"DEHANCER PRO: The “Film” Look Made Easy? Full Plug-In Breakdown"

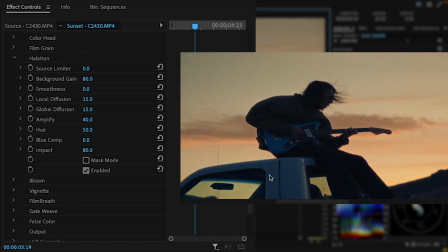I feel like it's really easy to start ruining the image with halation, so I try to keep my adjustments really subtle.
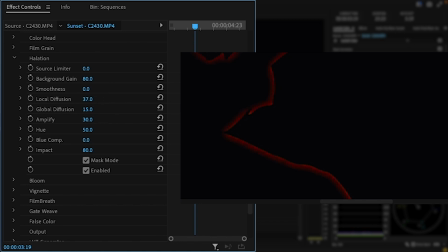I keep the amplify pretty low and slowly move the diffusion, but I'm careful with the global diffusion so I don't start getting red tint in all of the highlights. The hue slider swings the halation color from red to orange, which I'll sometimes use to make the effect stand out more.
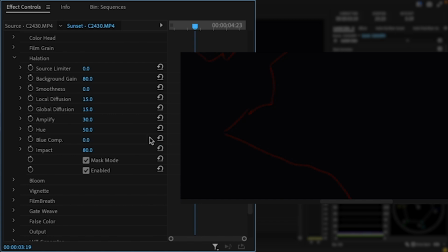Since the halation effect doesn't normally work against blue colors, the blue compensation slider will make it stand out against cooler tones. Other than also adjusting the overall impact, that's as much as I'll do with the tool. Specular highlights and high contrast edges are where halation is supposed to be visible, so it's probably a better option to adjust the footage itself rather than add halation where it isn't meant to be.
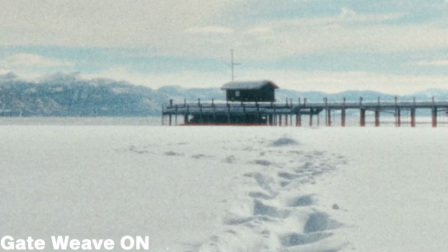Gateweave simulates the wobble in film as it runs through a scanner. By enabling this effect in Dehanser, your footage gets a slightly jittery look to it, which might be something you're looking for.
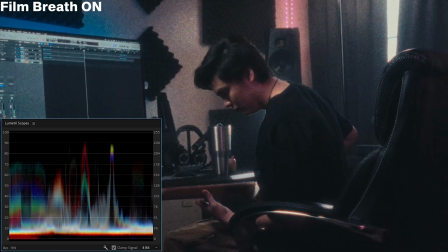Film breath adds a subtle shift to the color, contrast, and exposure for each frame, which is a filmed effect that shows up in old, expired, and small format films.
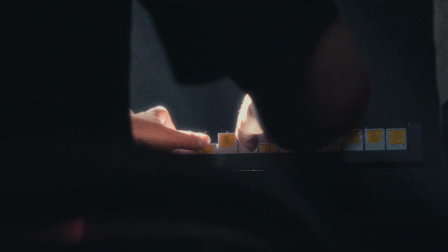Enabling these effects gives your film emulation a more vintage, old school film vibe, which may or may not be what you're looking for.
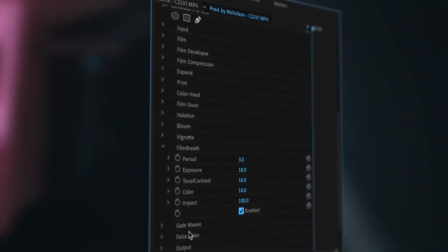Whenever I want to use them, I don't change the default settings because they're not effects that are really supposed to stand out. out.
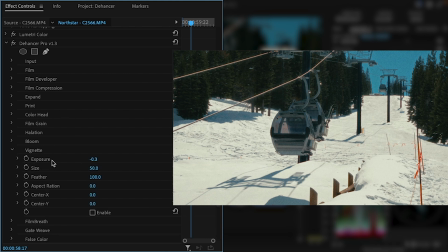The built-in vignette actually looks really good a lot of the time without needing to do any adjustments, which can save time building power windows.
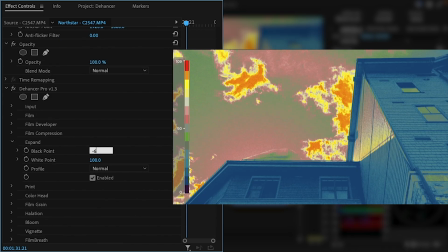The false color tool is actually really handy for checking exposure throughout the frame, even when you aren't creating a film emulation. It helps a lot being able to see exactly where the highlights are sitting and how your adjustments affect the image exposure.
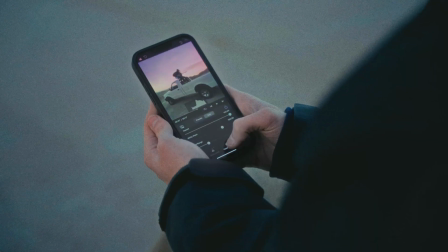I want to point out that Dehanser has recently released a mobile app which utilizes almost all of the features of the desktop plugin, and can also edit photos.
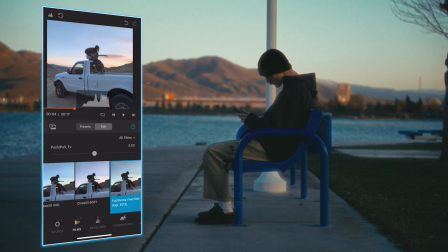The fact that you have access to over 60 film profiles, presets, and the other tools within Dehancer on your mobile device is just insane.
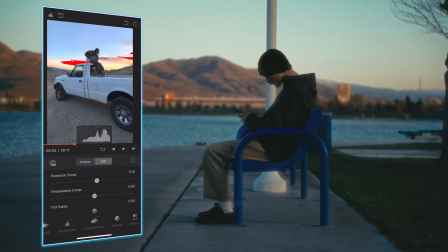The UI is actually really solid to work with, and it is actually really easy to make good looking film grades on both iPhone photos and videos. There are a ton of presets that are created by the development team, and they're basically a one-click grade, but you can also go into the presets and tweak them how you want.
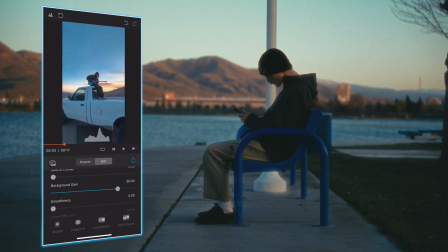Overall, I'd say it's easily one of the best solutions to mobile color grading.
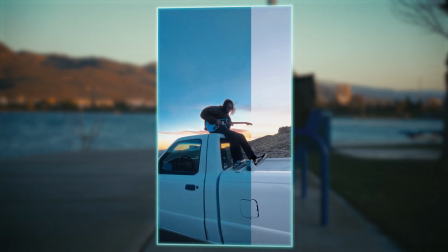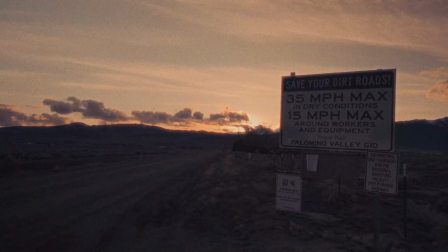After using Dehanser for the past month and getting to know the plugin, I'm honestly really impressed with it.
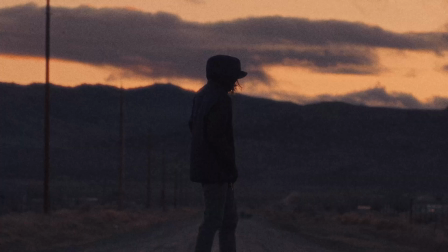There are an insane amount of film profiles and looks to go with, especially with the print options, and all of the tools are really intuitive.
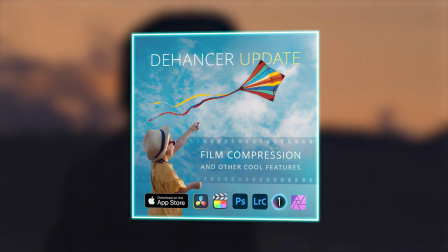The Dehanser team are always working on adding more film profiles and tools, which give even more options for color grading.
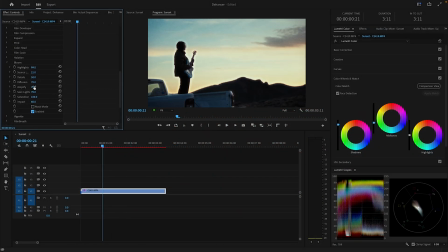It's easily one of the best ways to create technically accurate film emulations and film looks, which aren't possible in the editing software alone.
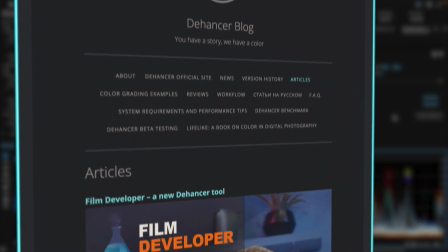I highly recommend you head over to the Dehanser blog which has articles explaining pretty much every feature in Dehanser Pro.
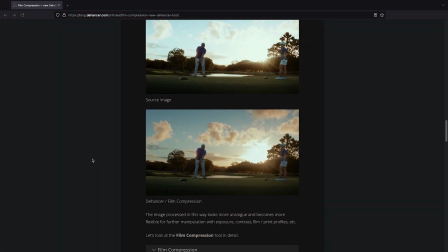The articles are written by the developers and go into way more detail than I can in this video. The link's in the description.
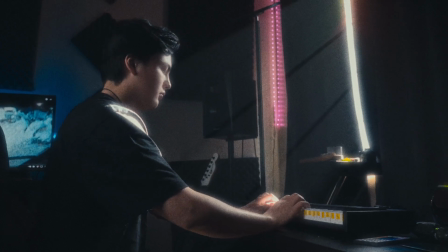I would definitely recommend Dehanser if you can deal with the downsides.
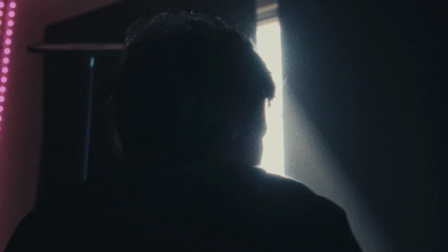First, the $400 price tag is pretty rough, especially if you're a DaVinci user and are spending more money on the plugin than the software itself.
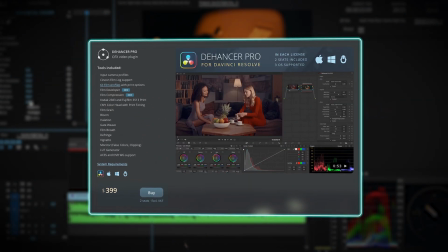Even though you can use our code and get 10% off, it's still a big investment for a color grading plugin.
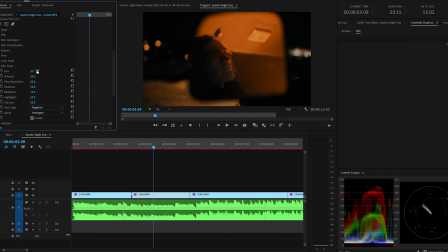The plugin is also super demanding on your computer.
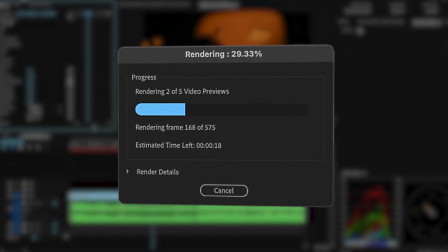Render times can get pretty bad if you're using Dehanser on a full sequence, and it doesn't help that Premiere is just slow and buggy to begin with.
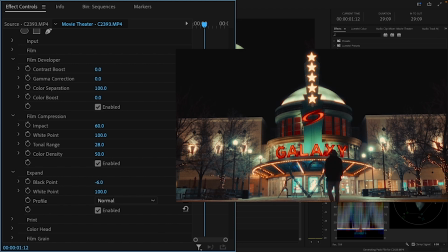The sliders in the effect page are really laggy also, which can be annoying for fine adjustments.
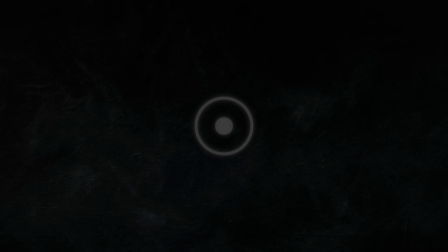However, if you are serious about emulating film and you're not concerned with the price, Dehanser is definitely one of the best tools to use in your work.
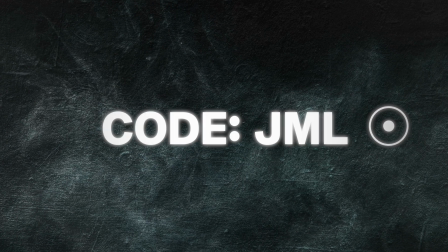Thank you for watching and thanks again to Dehanser for making this video possible. If you enjoyed, subscribe to the channel for more content like this.